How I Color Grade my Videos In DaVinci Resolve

Hey guys, welcome back to the channel. Hope you guys are doing well, and after ages I'm making another tutorial video just for you guys. So you guys have seen that I am making cinematic content on my Instagram, on my YouTube, and one question I specifically got every time in DMs, in comments, whenever I meet any of you offline is how I color grade my videos. Now, I color grade my videos in DaVinci Resolve, but I am not qualified enough to show you guys how to edit on this software or how to color grade, because I am also a student right now, because I am using DaVinci Resolve for about 2 months now. So I'm not at all qualified for that. But for this video, what I can do is I can show you one of my project of how I create the look you guys see online. So for this video, I'm not going to edit or color grade any video from scratch, because that takes a lot of time, lot of experiments, lot of trial and errors. That will be a lot of time consuming thing. But I will open up one of my most favorite work till now. Let me open. Yeah, this one.
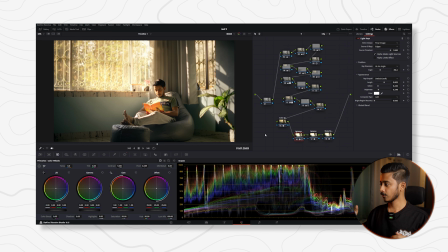And now I'm going to show you every node, what I do, what are all of my steps to
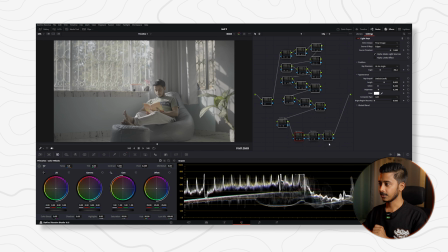get you basically from the log footage to the final look.
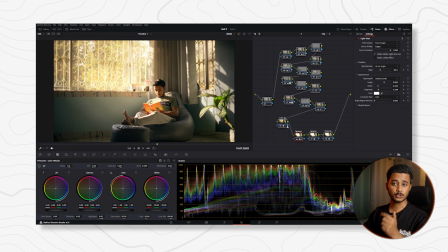So let me show you all the steps.
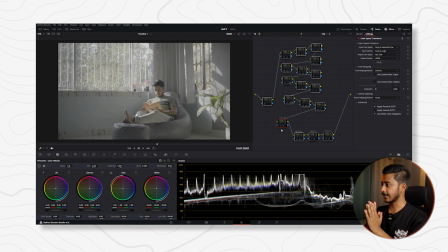So this is our S-log footage, and this is just looking very flat, and that's what I love, because it gives us more room to play. Okay, so first of all, I need to convert this footage to Rec 709.
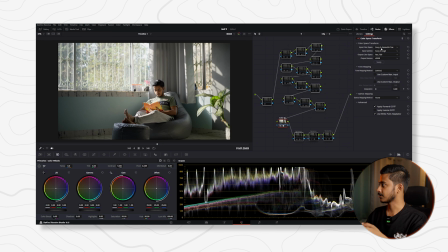To do that, I need to apply a color space transformation, and input color space is the profile you shot on. I shot all of my videos S-Gamut 3 Cine, S-Log 3 Cine, and input gamma will be S-Log 3.
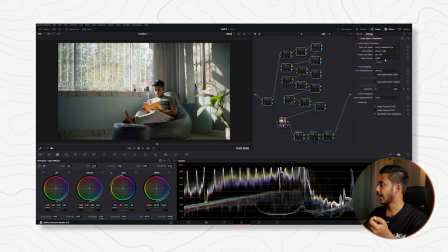Output color space is Rec 709 and output gamma is sRGB. I don't know if it's good, perfect or not. This is what I use all the time. Okay, so now it's not that much flat, but it's still looking a bit flat.
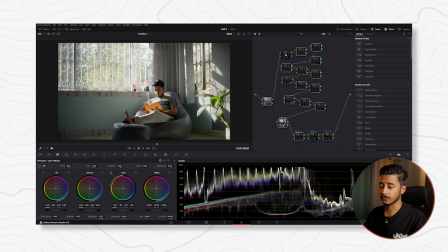So first of all, the first thing we need to fix of any video is the white balance. So as you guys can see, I have made it a bit warm. I have set the temperature to 80 on this node.
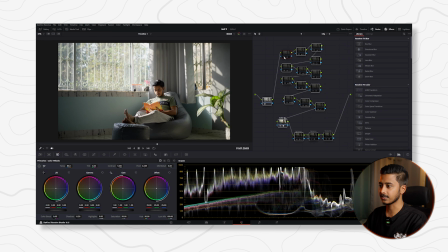So if I turn it off and on, you can see the difference, right? Okay. For the next, I have applied a curve adjustment. You can see it's pretty much like an S curve, but not a really contrasty one.
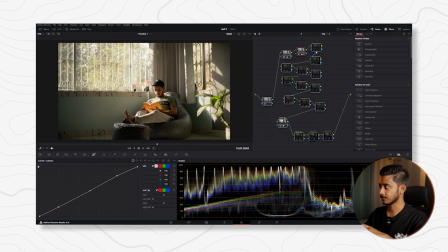So this is the difference after this node. Okay, so for the next node, I have applied a custom mask to make this part, this gray part of the wall, a bit cooler.
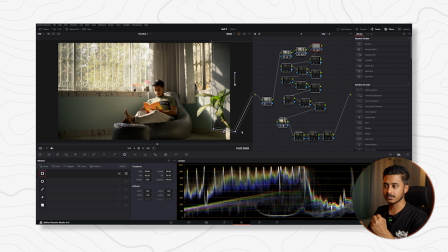So it will be more contrasty with the whole warm look of the video. So if I turn it off and on, you can see the difference. Yeah, it's also helping me to enhance the green as well.
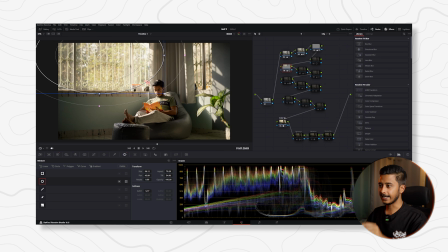Okay, so after that, I have made another radial mask, and I have applied a bit of warmthness. Like as you can see, the temperature is 110, so it's making outside a bit more warm.
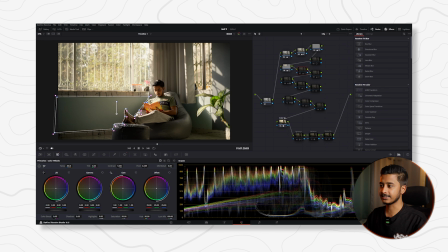Okay, so for the next node, I have made this janky looking mask, because I need to make this part cooler so that it will make the warm and cool contrast.
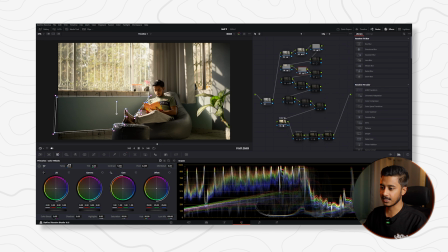And if I turn this mask on, turn this node on, you guys can see I have applied temperature -80 to make it look contrasting. Okay, after that, on the next node, I have applied another warm radial mask just to fake the sunlight
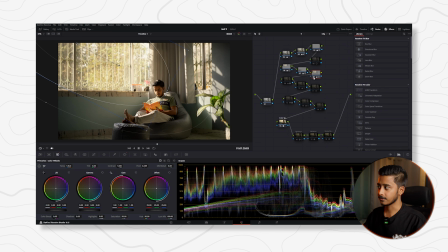coming in from the window, and it's quite doing its job, I have to say. Yeah. Okay, now it's going to be contrasting.
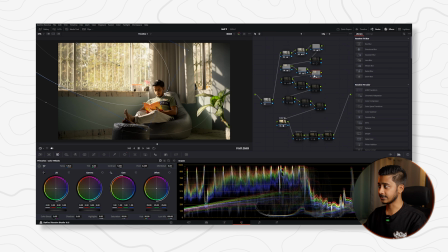Like we have already made a radial mask on this node to make the outside world a bit warm, and now to make it contrasty, we need to make the indoor a bit cooler.
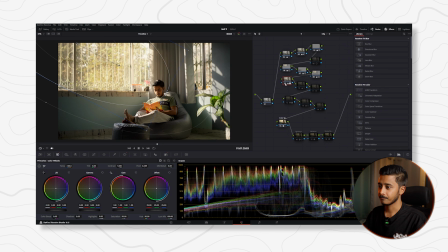So that's exactly what I've done in the next node. I have just copied the same mask and inverted it and made it cooler. See, the temperature is minus 120. So you guys can like see how much contrasty it's looking already.
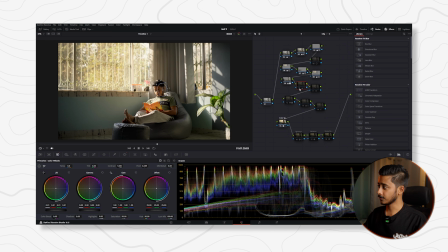Yeah. Okay. Now for the next node, you can see this is for my face.
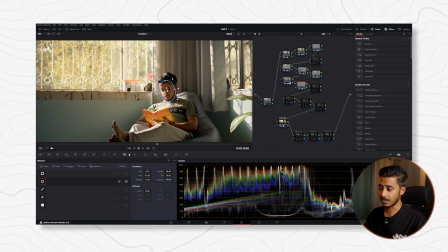So this is basically a radial mask, and if I go into tracking and if I track it forward and backward, it will track.
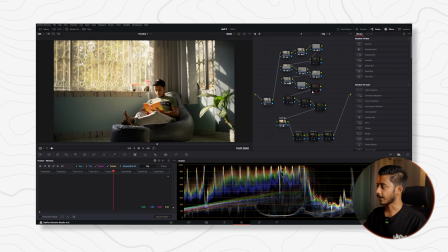I'm not tracking right now. Okay, after that we need to fix the skin tone.
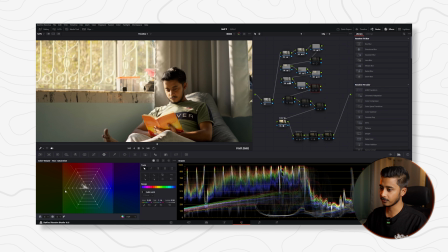So to fix the skin tone, we have a perfect tool here in DaVinci, and as you guys can see, this is my skin tone line and this is where I am right now.
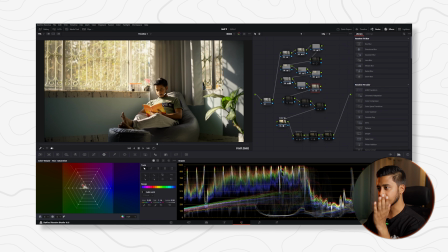But to be very honest, as I am sitting in the direct sunlight, my skin tone will not be perfect, so I am leaving it with that. Also, I generally love a bit of warm skin tone.
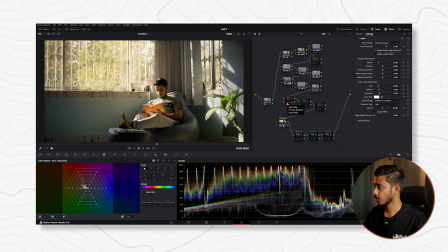That looks natural, I guess. That's just matter of personal taste. Okay, now a bit more artificial things. So here we have glow.
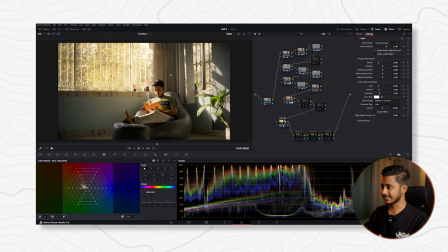One of the most realistic cinematic effect in DaVinci is the glow. So as you guys can see, the glow is really making it look cinematic, also enhancing the outdoor, the sunlight, the vibe of the whole video.
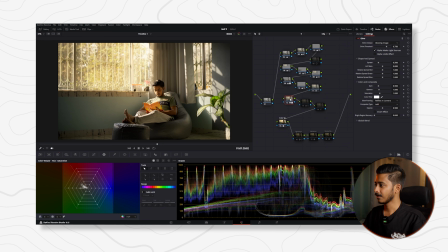I just love the glow. Like as you guys can see, it's making a really nice glowing outdoor. Also, as you guys can see, I have not made the glow effect warm because that will make things worse. So I have applied the glow effect with white.
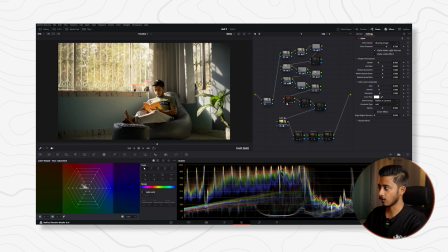So yeah, if I turn it off and on, you guys can see the difference. But as you guys can see, we have some outdoor part here on this window as well.
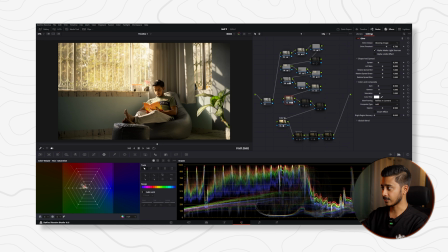So we need to separate the glow on this window as well. So that's exactly what I've done on the next node. As you guys can see,
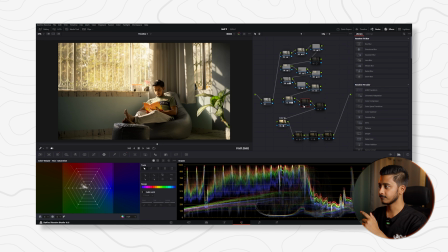I have applied another glow on the next window to make it a bit pop. Okay, so for the next node, I have done a contrasty curve.
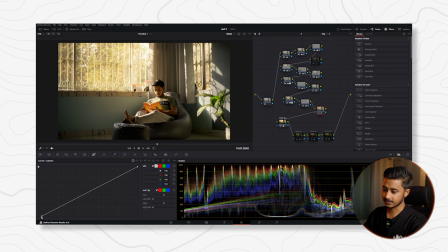So if I go into curve, as you guys can see, I have shifted the shadow from here to here, and that's making the blacks crush a more, and that basically making the blacks blacker,
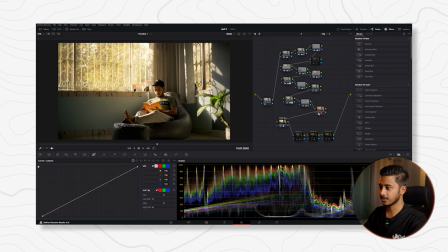if that makes sense. Let me turn it off and on for you so you will see the difference here. And this works perfectly because we have a really bright sun outdoors, so you will be seeing a lot of shadows indoors.
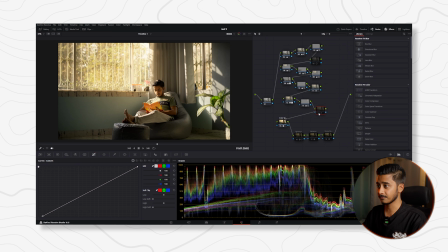That's how it works, and that's why this curve is making a lot of sense for this scene.